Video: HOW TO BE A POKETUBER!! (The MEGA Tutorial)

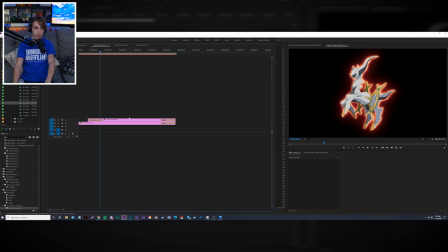74:12 And then I have the actual form kind of fade in here, right, without the ecto effect, but the ecto effect from the previous Arceus is actually still there, just kind of behind him, so it still gives him that glow while also being able to fill him in with a duplicate there. So we have that going for us.
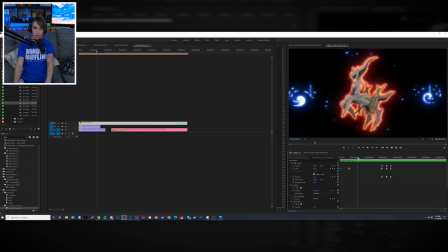74:28 And then here I took Arceus and I just keyframed him basically coming out, and then he kind of floats with the same camera float effect that we used earlier.
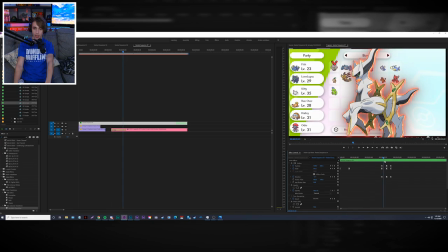74:36 Then right here he tilts and zooms in just using keyframes once again.
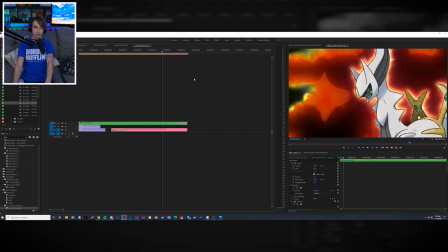74:41 And then when he transitions out, it's actually not a keyframe. I just used a slide transition.
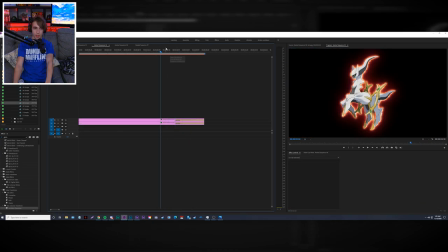74:51 Yeah, it's actually over here. Yeah, so I just use a slide transition to make him leave the frame. So that's all Arceus, right?
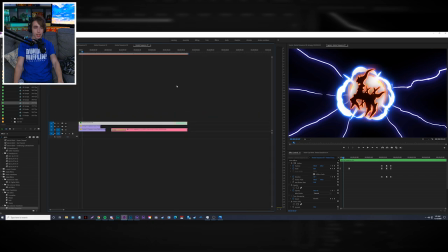74:58 And then over here, all of these like little light effects, right?
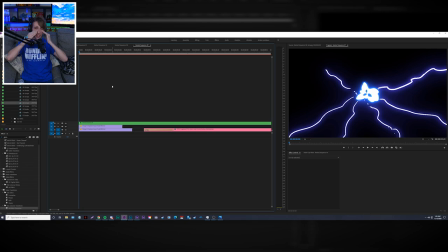75:02 So once again, I'll link this down below, and I don't know if I'll be able to find the exact one that I have, but I'll definitely find something similar.
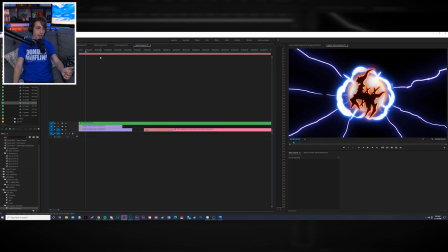75:08 This is what we call elemental effects, right? And so basically, if I go into this folder over here,
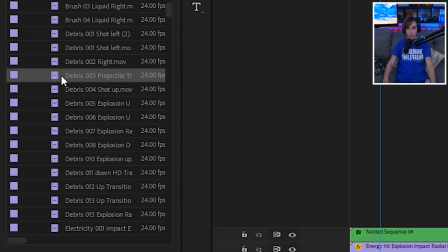75:14 it's basically just a bunch of MOVs of just all these different animations involving the elements, right?
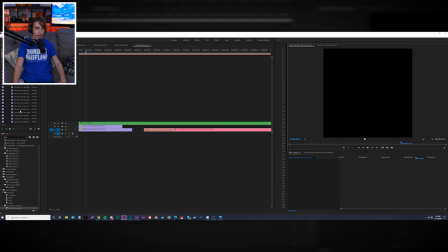75:23 So you got debris, you got electricity here, you have energy, this sort of stuff, right? It's all these like just quick sort of little tiny effects that all like add emphasis in a video.
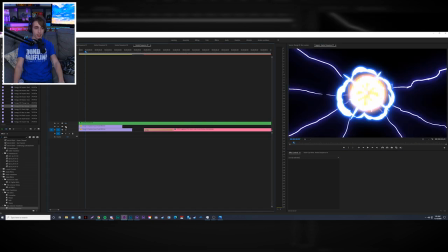75:36 I use them in intros, I use them in edits like this all the time. So basically we have, let's see, we have like an electric thing here that comes out, right? Kind of like a portal. And then we have this thing here, it's like a spherical little, I don't know, just explosion.
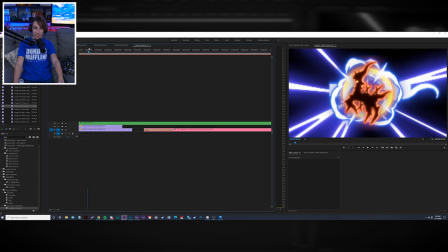75:47 It just looks nice. I don't have like a reasoning for it. And then he comes out and then those go away.
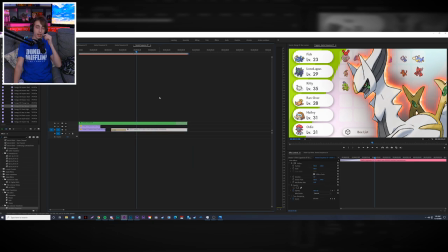75:52 And then this right here is actually, so this is basically a screenshot of Dylan's team. I basically just went to his gameplay and I found just like literally just a single frame, right, of him just in his PC box.
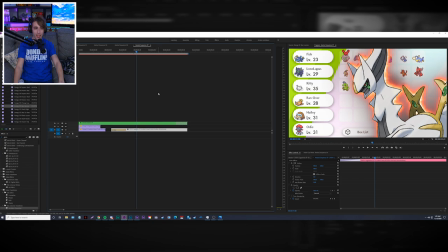76:06 And I'm a little cheeky here by integrating After Effects. So I actually made an After Effects composition here too,
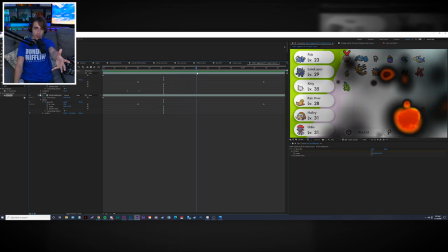76:14 where literally, and the only reason why I did is because this flame effect, you guys see how it like burns up, this effect can actually only be done in After Effects. And so I took that frame, I made an After Effects composition out of it, and then I basically just added the flame effect here.
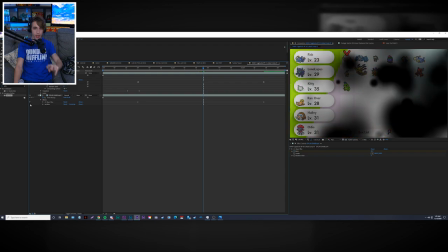76:31 There's two effects. So it's the flame effect, which is right here. As you can see, it's like this, it's called a CC burn film, right?
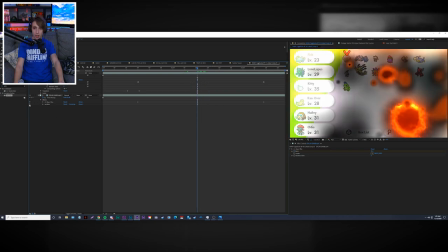76:39 Which will just randomly kind of burn up the image. And then I also added an ecto, which will give that fire layer to the holes of the burn. So there's actually something burning the layers as if it was like a page, you know?
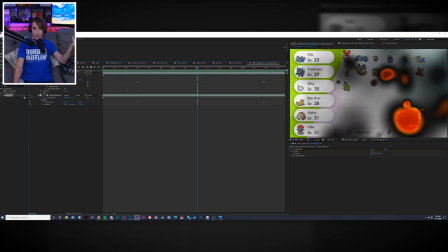76:54 And then I duplicated it to get rid of like the extra glow around the edges.
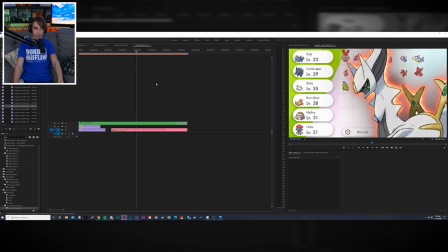76:59 But yeah, so that's basically how I made this. And then of course, because it's an After Effects composition and I imported it into Premiere, it updates automatically here.
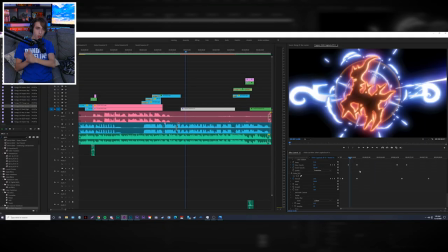77:07 Then to top it all off, I just added a little bit of a glow here, a little bit of a shake. What's cool about this is like following the basics that I kind of mentioned earlier, all of these more intricate effects are just piled on top of that stuff. So like nothing new is here, if that makes sense.
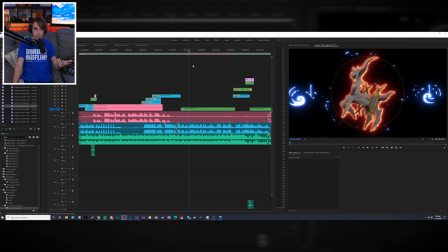77:24 Like I'm still using keyframes, I'm still using effects such as ecto, and I'm still, you know, using the slide transitions.
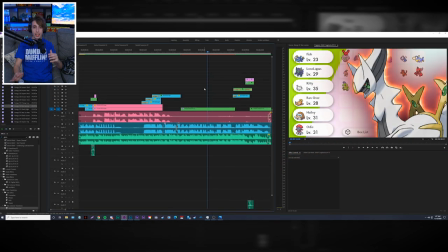77:32 I'm still using the After Effects compositions, like what we talked about with the outro. Like basically all of those small basic things that I talked about earlier, this sort of edit is kind of like a combination of just a lot of that stuff coming together in a more advanced setting,
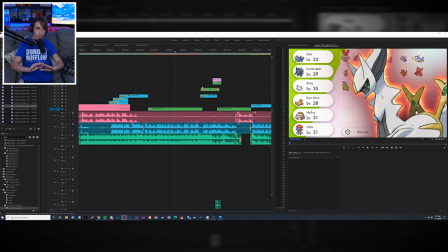77:47 if that makes sense. So if you guys, once again, if you have any more questions, like specific questions, let me know and I'll definitely talk to you guys down below in the comments section.
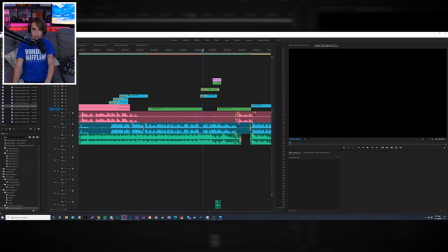77:55 But then over here, right, it transitions out. I have a little bit of a glitch transition.
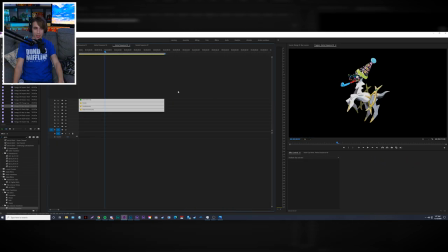77:59 I got to add sound effects. And then this Arceus, I just got PNGs off Google of like, you know, New Year's stuff.
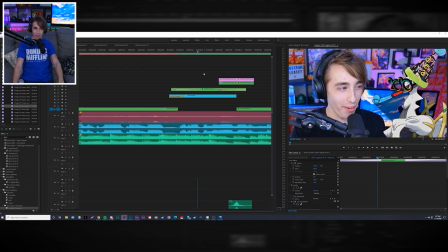78:08 And I just kind of put it on him. I don't know. I thought it'd be funny. So he comes up and then it zooms out.
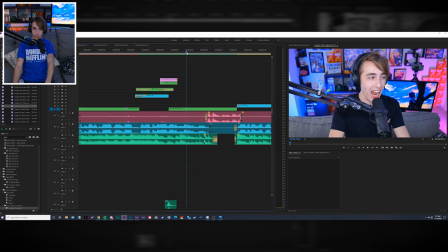78:13 And then nothing new here, just a casual zoom out.